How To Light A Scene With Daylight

What up, what up, what up, what up? It's your boy, capital G-U-G-U-E, Michaels. Welcome to Film Talk with Google E Michaels.
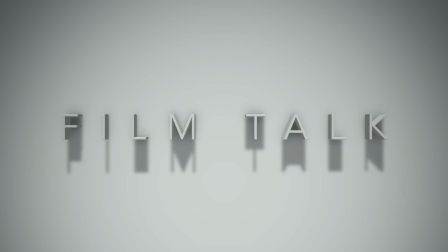And in today's episode, we're going to be talking about lighting, how to use practical lights, how to use the sunlight to light a scene. You know, a lot of people always think you have to use 50 lights. Not that I'm disagreeing. Everybody has their own way of lighting a scene. And me, I believe in my scenes looking as natural as possible. So I just like to use a lot of practical lights. And also, if I'm shooting in the daytime, I like to use the sunlight. And also, I'm going to show you how to, if you have your subject that's standing in front of a big light source, like a huge window like it's behind me, in the daytime, that'll be all the way washed out. You understand? So I'm going to show you how to light a scene when you're lighting against the sunlight as well.
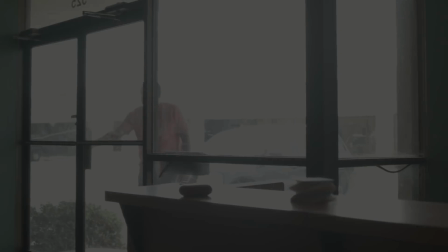(1:10)
Okay? Let's get started. As you can see, it's washed out.
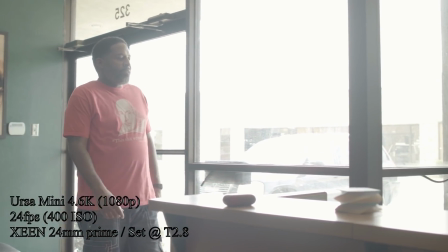(1:15)
And, you know, the outside, you can't really, there's no detail outside, and it's overshadowing him and making him even darker.
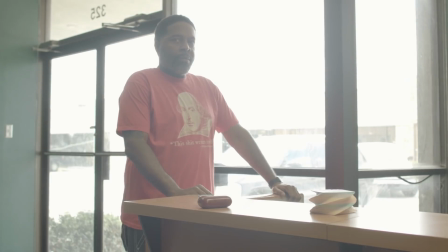(1:23)
So what I would do, if this is actually a scene, I would dim it down, I'll take it down.
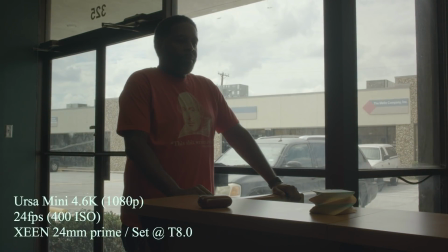(1:29)
See, now you can see all the details outside. You see the cloud, you see the car, you saw the details in the background, the concrete, you know, nothing is blown out.
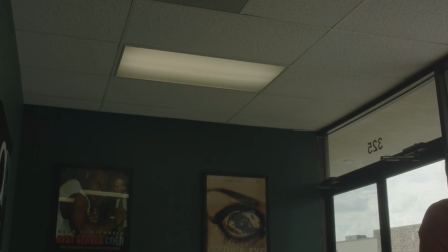(1:38)
You can even look, use your practical light as a guide to let you know, because it's not clipping.
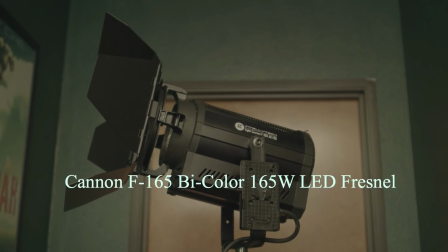(1:46)
And I'm gonna use this Fresnel light right here, and also this Fresnel light as well.
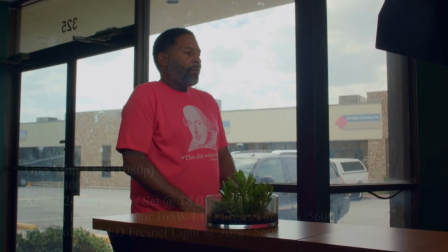(1:54)
And as soon as I cut that on, you see the difference. See, now you see his face, you see his hair, all the detail.
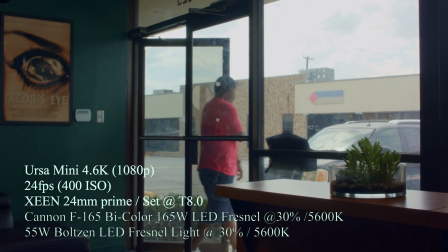(2:03)
And I'm shooting outside, you can see the details outside.
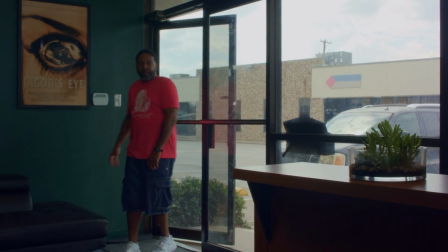(2:07)
So if this was a scene, he walks in, I can now pan the camera a little bit to follow him, and then bam, he lands on his mark.
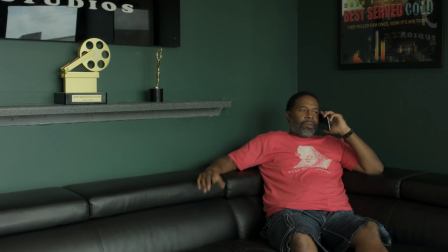(2:18)
That's a good take. You can keep that. And as you can see right now, it's been lit just by the sunlight. Though this is good. You can actually use this. It's not that bad. But what I would like to do is just to illuminate his face a little bit more, just to give it a little bit more detail.
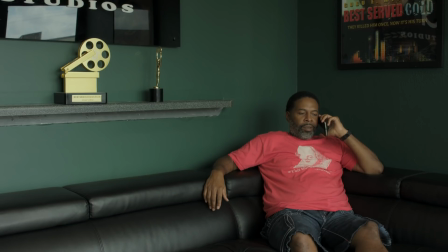(2:37)
Where it's not too shadowy. So I'm gonna turn my light on. And let's see what it's gonna look like right quick.
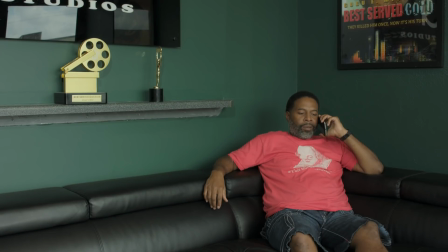(2:43)
Now, see how it brightened it up? The whole scene is now, it's bright. And there's no shadow, there's nothing that's too harsh, that's too distracting. You can focus on the scene.
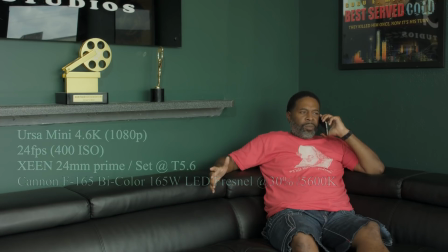(2:55)
And again, it's up to you. If you want, you can even take it down.
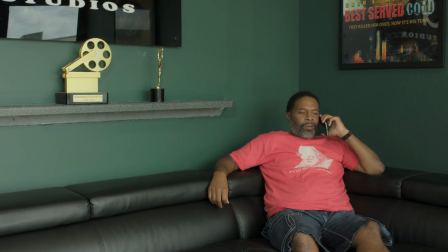(2:59)
If it's too bright for you, if you want it to look more like a moody film scene, you can take it down a notch,
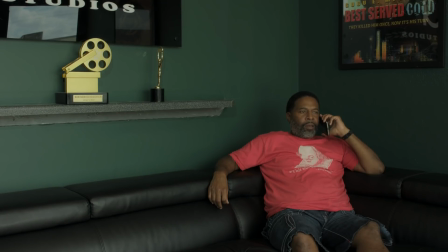(3:09)
See, now it looks a little bit more natural, like it's cloudy outside, and the sun is hiding.
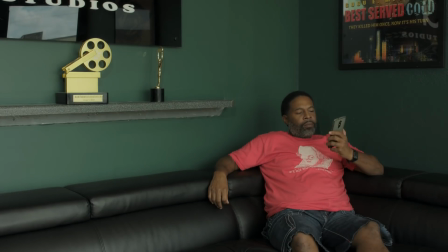(3:16)
So you can actually use that. Or if it's a commercial, you can brighten it up,
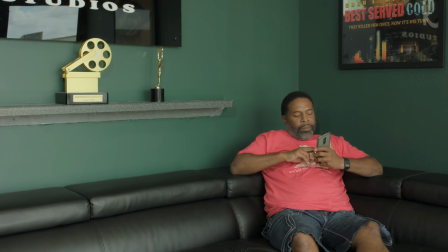(3:21)
you can brighten it a little bit more for a commercial, Now everything is bright now, but nothing is clipping still.
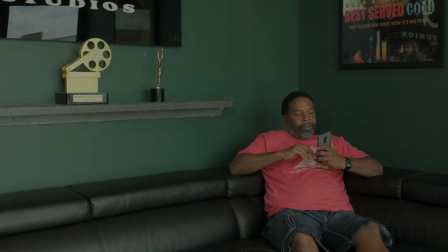(3:28)
If you look in the corner, the reflection, nothing is clipping. And the same thing applies here.
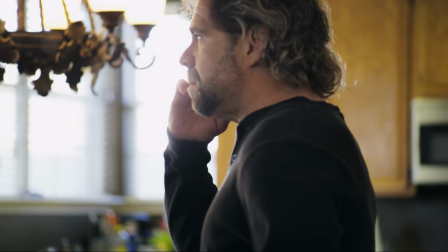(3:34)
This is actually a film that I shot.
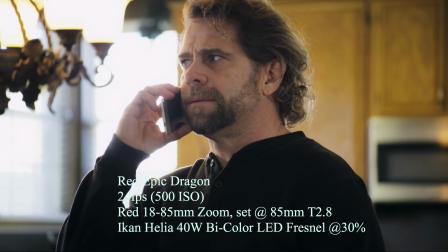(3:37)
And this, if you can see, I'm only using one light, one Fresnel light, just to highlight his left shoulder.
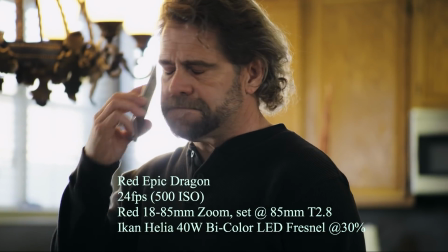(3:46)
But it's too distracting, Even though it looks good with the background, but the lighting from the outside is too distracting,
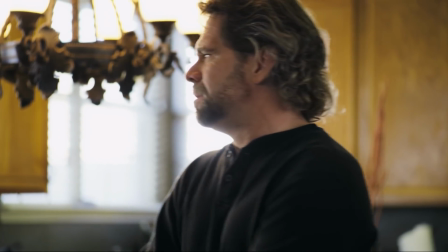(3:53)
And it's like, what are you watching? Are you watching the background or are you watching him?
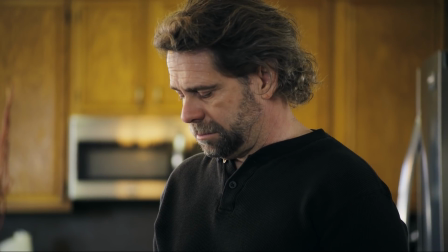(3:59)
So now what I'm going to do is I'm going to move him. Now nothing is distracting you and it's focused on him.
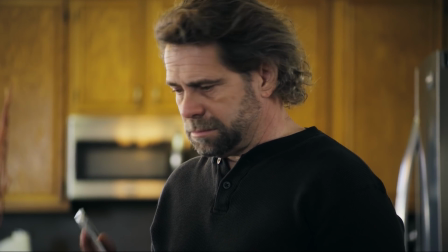(4:03)
The same lighting.
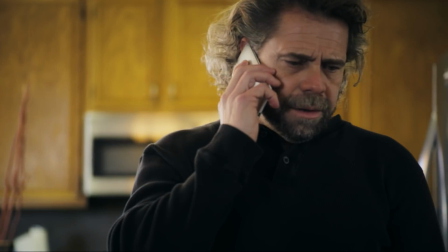(4:04)
The only difference is I just moved him in a different position with the same lighting, the same everything.
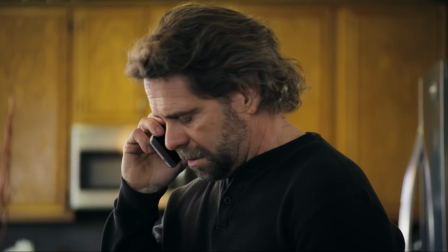(4:12)
And now you see all the detail. You see his hair, his shirt, his beard, the background, everything is just, it's a good shot.
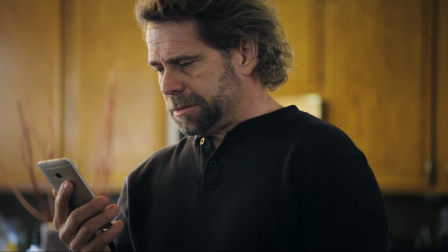(4:21)
You can even see the sweat on his forehead.
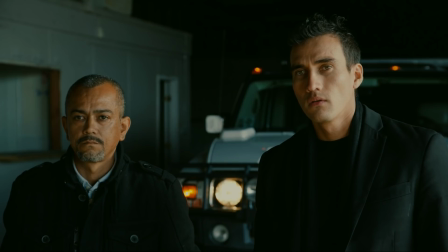(4:27)
And here, the same thing with this one. Let's pause it right quick. And as you can see, the same setup, light hitting their left, Fresnel to their right, just to brighten up, illuminate their right hand side. And I think that's nothing too much, just subtle and make it looks realistic.
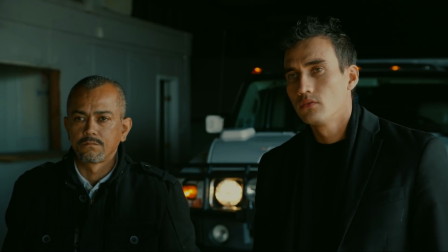(4:47) Now, before you say no, listen to my brother. He's got something to say to you.
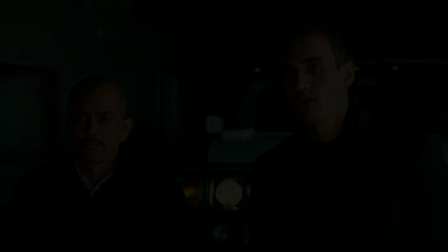(4:52)
And there you have it. Thank you for watching, and Tune in next time where we discuss more about filmmaking, talk about lenses, lights, cameras, everything dealing with film. Okay? Now, if you want to get in contact with me, you can hit me up on my Instagram, which is GUGUBOO. That's Google Boo. And if you want to contact me via my Facebook, it is Google E Michaels. And if you want to hit me up on my Twitter, it is at GUGU1904. And if you like what I'm doing, please hit that subscribe button. Drop me a comment, you know, whether good or bad. It doesn't matter. Let's get this dialogue going. Okay? And until the next time, I am Google E Michaels with Film Talk signing out. Bam!